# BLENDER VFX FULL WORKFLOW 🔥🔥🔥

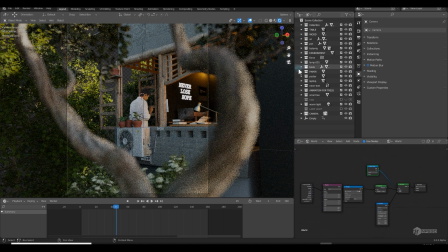So this is the thing which I did to create this scene and then let me show you how I composite these things inside after effect so let me close these things over here
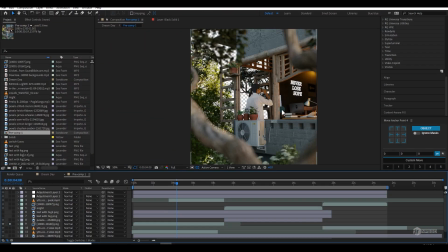so if I will solo my composition so this is the by default render which comes from blender and it's pretty good and it's really amazing to watch you know really amazing so the tip
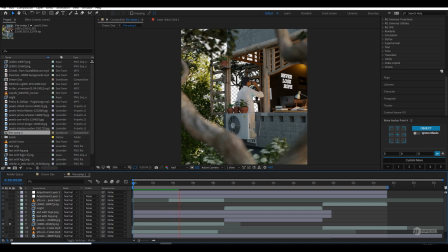is you can just put some little movement to your object to fill your scene with motion and make them real then I simply you know just apply background from pixels and I added the camera lens blur to you know
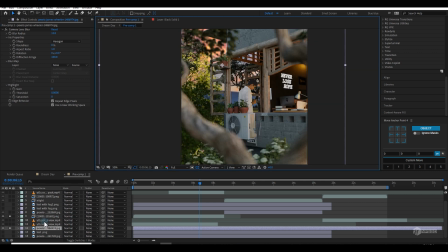just make them believable then I also added some board PNG you know just these are if I will solo this you can focus over
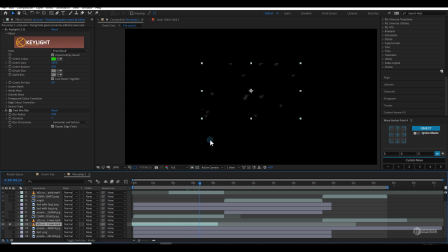here these are the board I also applied blur you know just blur to
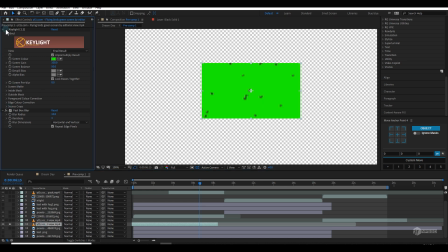and if I hide this this is the green screen and then I apply the fastbox
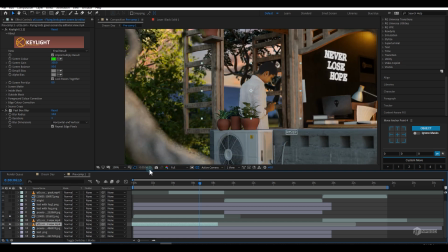blur so this is the thing and then what I did more is I also added one more board which will you know just make this scene more beautiful
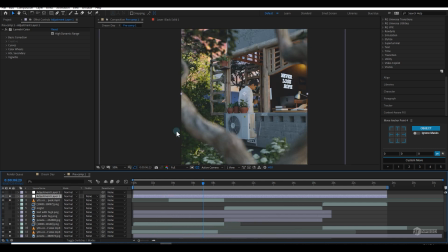then I apply some basic color collection this is also one top of
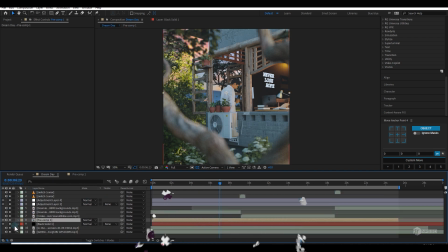color grading and then in the end here I design some you know just music and some vignette some sharpening
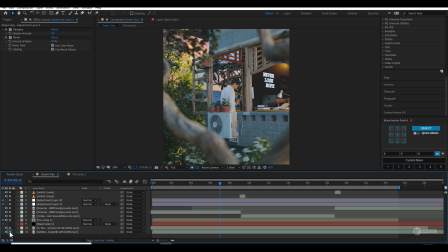noise and all this music and in the end the result is look like this.
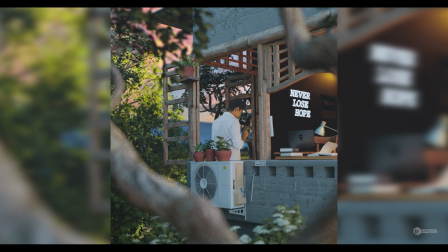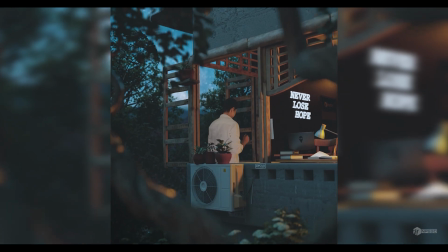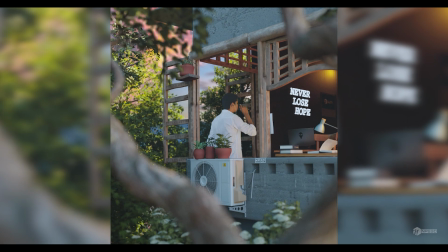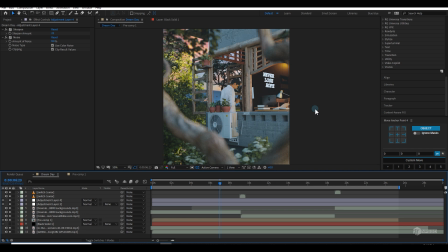So alright I hope you enjoy this breakdown and in future I will also post more blender breakdowns so if you are new here I will consider subscribe this channel and you can visit my channel and then if you think it's really worth it for you you can subscribe me so thanks for watching
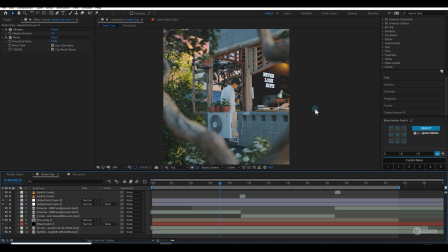my video thanks for loving me I am NPS3D and I will see you in next video